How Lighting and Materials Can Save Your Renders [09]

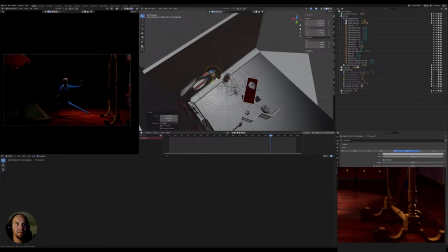(60:28)
Let's try keeping it like this. I mean, I can try adding
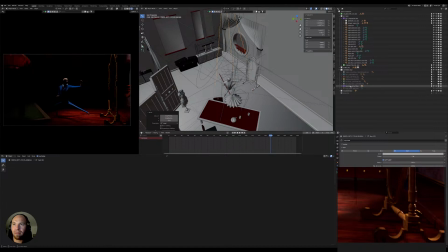(60:37)
a bit some fill here, but well, I don't think it's that big of a deal in this case. Later on we'll have the volume as well here, I think. So
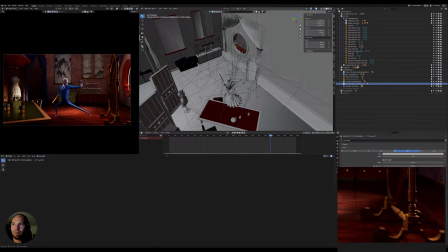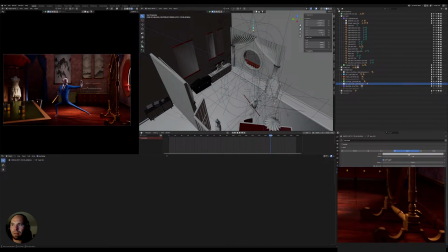(61:09)
this light here is, I would prefer to use this same light for this one. So it's more integrated, and then lower it as well.
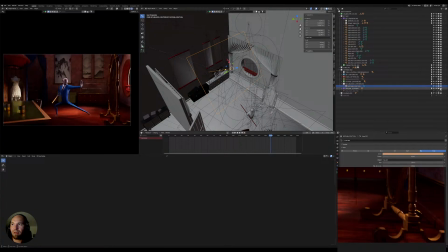(61:28)
Maybe 15 or even lower.
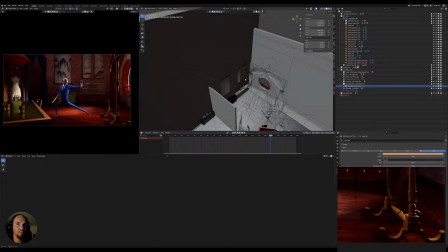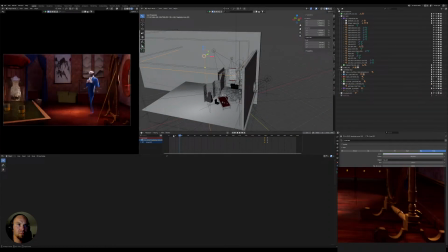So yeah, I'm starting to like more the darker tone here, the less just the darker tone of violet.
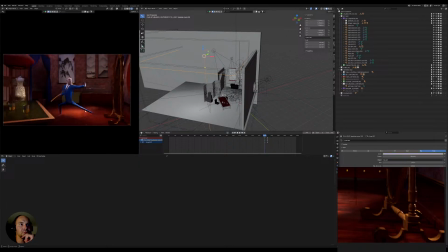Felt a bit
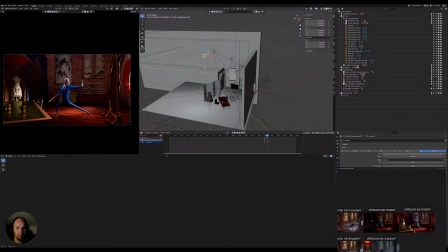(62:11)
unnatural in a way, like a bit too strong, like where if it's some sort of regular daylight scenario, where would this light be coming from?
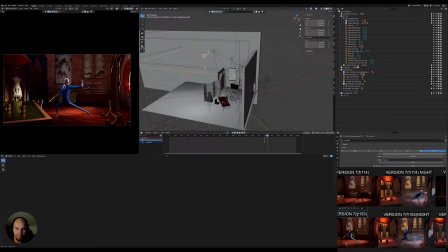(62:29)
Obviously, if we're doing something that is stylized, we can get away with it. You know, we can fake some lighting.
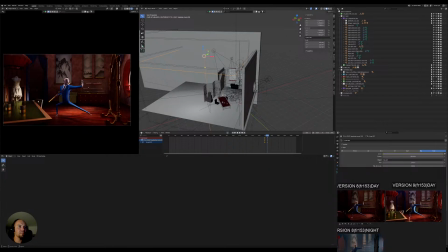Yeah, I'm doing here a quick screenshot just to compare these two images.
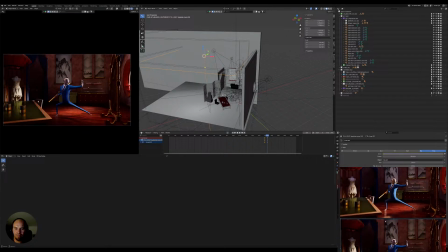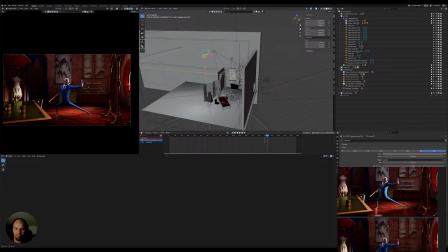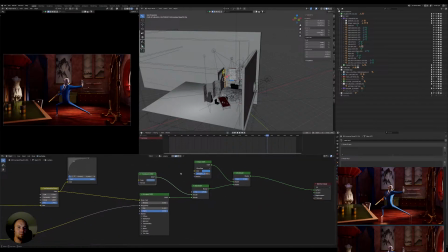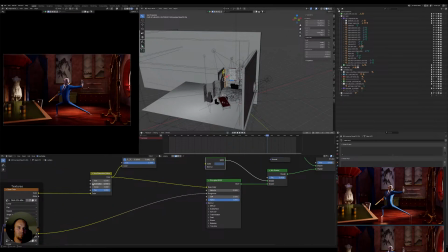wanted to make these curtains just a tad bit darker,
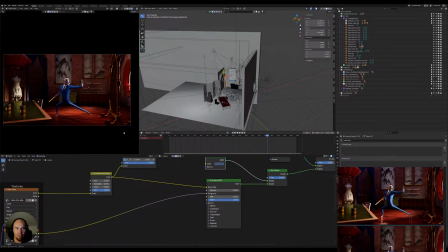(63:49)
less, a tad bit is less saturated. Might even do it for his clothes. I'm almost inclined. Oh, it's actually at 2.
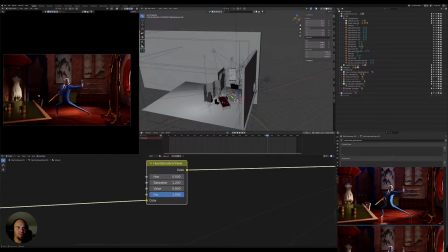(64:08)
Yeah. So maybe we can keep it something like this. I think I did it just so he pops out more in the scene in general compared to the background.
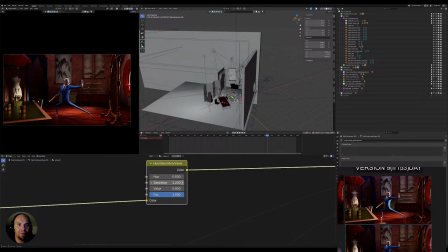(64:21)
But yeah, we can lower the values now a bit. It doesn't need to be that strong.